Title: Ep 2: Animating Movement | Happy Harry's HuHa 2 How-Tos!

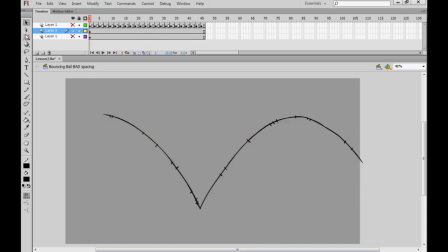[10:15]
With the placement of the notches along the arc How we've sort of ruined that timing that we had originally as you can see there's no rhyme or reason to the placement of each drawing Instead we have drawings bunched together and then far apart and then together and apart and together and apart And
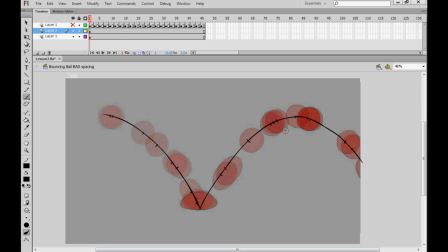[10:33]
there's no sort of smooth transition of moving slowly and then quickly and then slowly again You can change direction, you can change speed and you can change timing like that
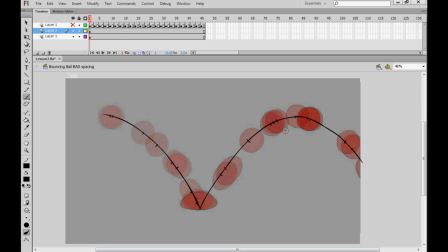[10:45]
But as long as you chop and change radically There's going to be no smooth transition available in your animation and you will get crappy looking timing like so okay what I'm doing here
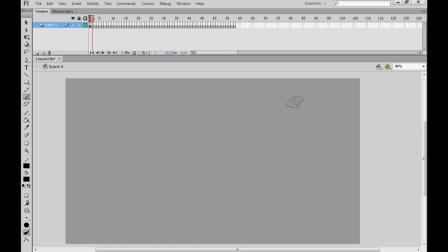[11:00]
is using the onion skin tool and by animating frame by frame animation straight ahead meaning I'm not doing any planning or any thumbnails or any roughs even which is generally not really advised I'm creating a very crude animation of a kite flapping around
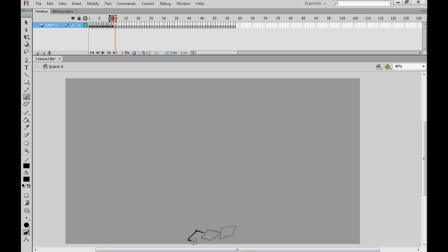[11:18]
now I know what you're probably thinking Harry that don't look like no kite and I will try to address that later but for the moment my only goal is to show you that with using even a completely random looking arc by applying the rule of timing by spacing the drawings closer together when
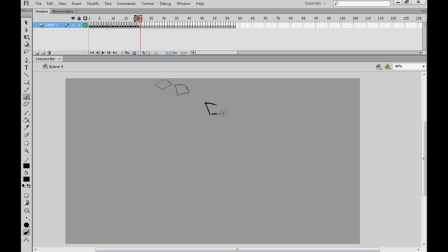[11:38]
you want the object to be moving slower and by spacing the drawings further apart when you want the object to be moving far quicker we can still create quite a realistic illusion of movement at least sort of this flighty kite movement by
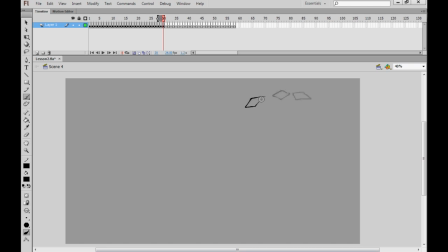[11:57]
just applying what we've learned today in terms of timing and this is beginning to drag so I'll just have the kite flap away move very fast because we're spacing the drawings out and disappear okay now
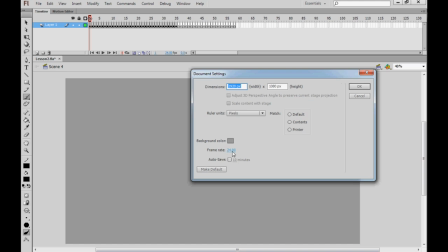[12:11]
I'm going to be slightly naughty and simply go to modified document and make the file playback at
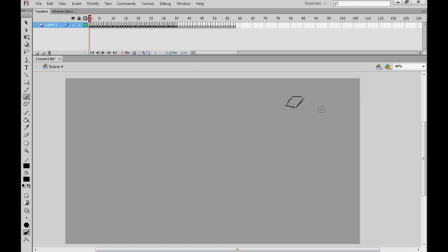[12:16]
12 frames a second so effectively we're watching twos here and that's just to save me the trouble of extending them all out and making them twice as long and as you can see we get a fairly serviceable kite animation now I know you're thinking again Harry it don't look like a kite and
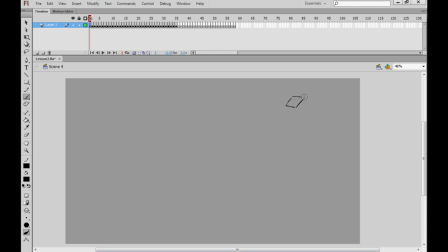[12:35]
I tell you the first thing I do to address that is actually draw a little tail on the thing and then have the tail drag behind but that takes us to the third lesson from the bouncing ball which is the squash and stretch now
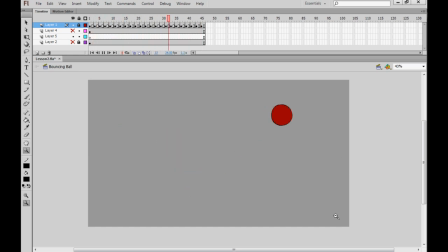[12:56]
here we are back with our friend the bouncing ball and he's going to teach us his third lesson of the day squash and stretch now you might already have an idea of what that is because it's probably the most literally named of the three techniques that we've looked at today what I'm going
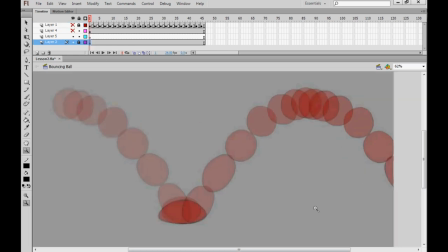[13:13]
to do is turn off that animation and again look at this frame with all of the animation frames being shared at the same time on the same screen and we can see here the actual shape of the ball sort of metamorphosizes as it begins to fall to the ground and pick up speed
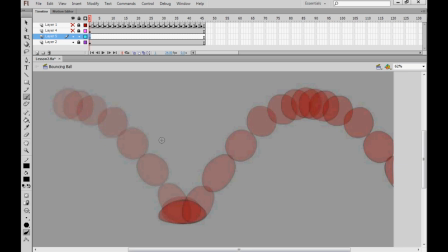[13:30]
and that's the result of it being sort of shaped by um the gravity as it's falling and as we see here we have a very spherical shaped ball at the top when um you know it's not really moving much it's actually very static here at the top or comparatively static compared to how much it moves throughout the rest of the animation.
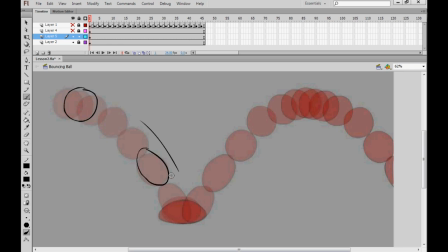[13:50]
And then as it begins to fall here, it gets sort of more elongated and stretched by the process of falling quickly.
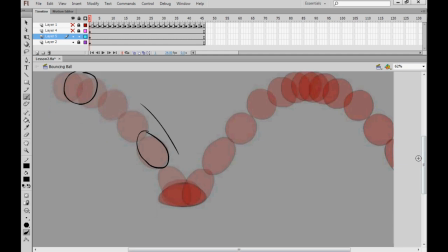[13:59]
Now, the reverse happens when it comes in contact with the ground. And instead, this very long thin ball hits the ground and flattens out before the reverse happens again.
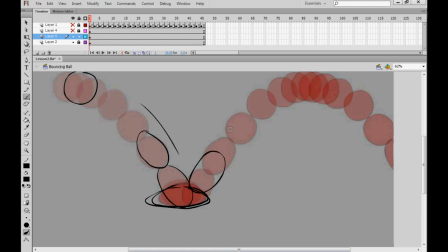[14:11]
And we get the long thin ball shoot off into the sky and eventually it Regains its more spherical shape as it slows down and it's really The object itself having stress put upon it through speed and
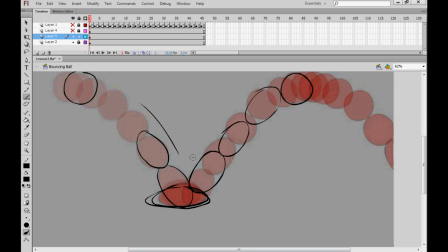[14:27]
gravity Which is shaping the object and you see this happen in real life now I know that the ball that we've animated here. Well to be honest. I animated it But whatever the ball that we animated here looks like it's made of a soft rubber or maybe like a water
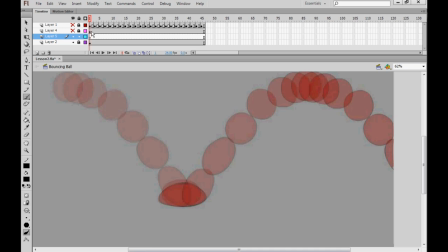[14:42]
balloon or something But even a bowling ball or a golf ball or a ball carved from solid manliness Still squashes and stretches when it hits the ground and if you doubt me sire Check out any channel on YouTube that has high frame rate or slow-mo
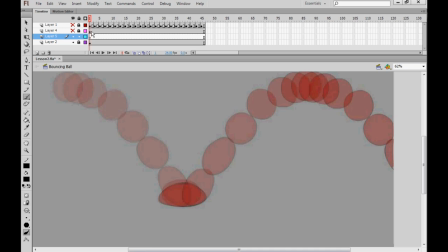[14:59]
videos And you can see that all these crazy things happen like golf clubs warp weirdly in slow motion when they get hit against you know an iron girder or something or or a bullet will sort of flatten as it hits an object this does happen in real life it's just that our eyes don't pick up on it but
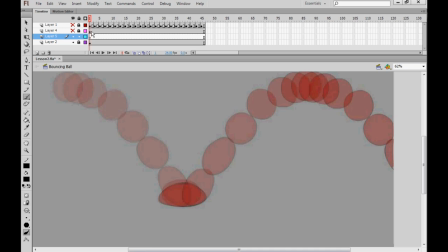[15:16]
really with animation we're exaggerating real life and we're caricaturing real movement and you can get away with pushing and stretching the limits beyond what you normally think you could get away with.
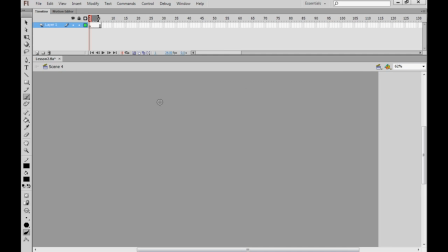[15:31]
Now, another interesting way for you to think about your squash and stretch is by dividing your objects into pieces. Now, you don't need to draw dividing lines, but I will just for the sake of demonstrating this idea. Let's say we have a ball that's split into sort of individual chunks or pieces.
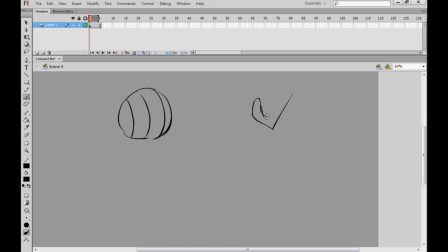[15:47]
When a foot comes in contact with the ball and kicks it really hard and gives it a good old whack, that ball is going to be flat at one end because it's got this big crushing force here of the foot. But the front part of the ball, this part, probably won't have caught up yet.
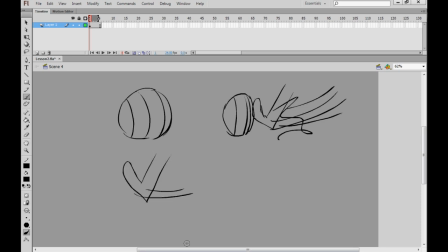[16:05]
And then only when the foot has actually left the ball completely will it begin to regain its shape.
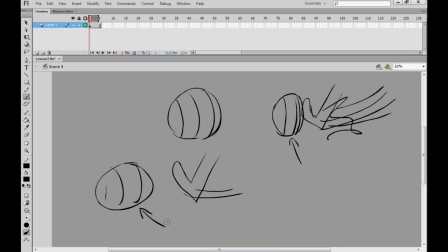[16:13]
So we've got squash here and then stretch here as it begins to fly away from the foot and
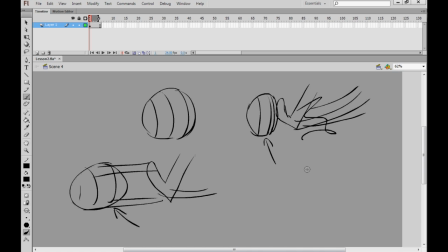[16:19]
regain its shape because none of the pieces of any object or any person really are ever perfectly in sync. And that's something that I call the hierarchy of movement, I guess. I don't really call it that, but it sounds like a good name. The hierarchy of movement.
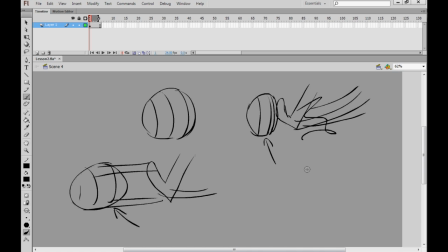[16:35]
One thing is always somewhat in command of another thing and is sort of dragging it along for the ride. And by modding the bouncing ball, we can take a quick look at that in action. Now, I know what you're thinking.
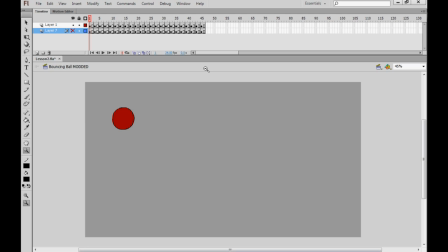[16:47]
You've had enough of this bouncing ball for today, but we're nearly through with him. He has one more purpose before we can cast him aside like an ex-girlfriend and never ever call him unless we're really drunk Now we see him here bouncing like he always does predictable old bouncing ball But I've modded
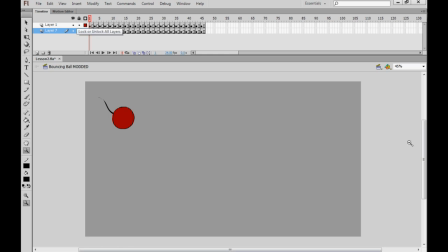[17:05]
him not to play PSP games unfortunately But I've given him a little tail
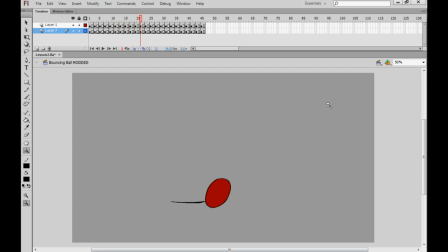[17:10]
and as we can see the tail like most tails probably do Doesn't have a mind of its own.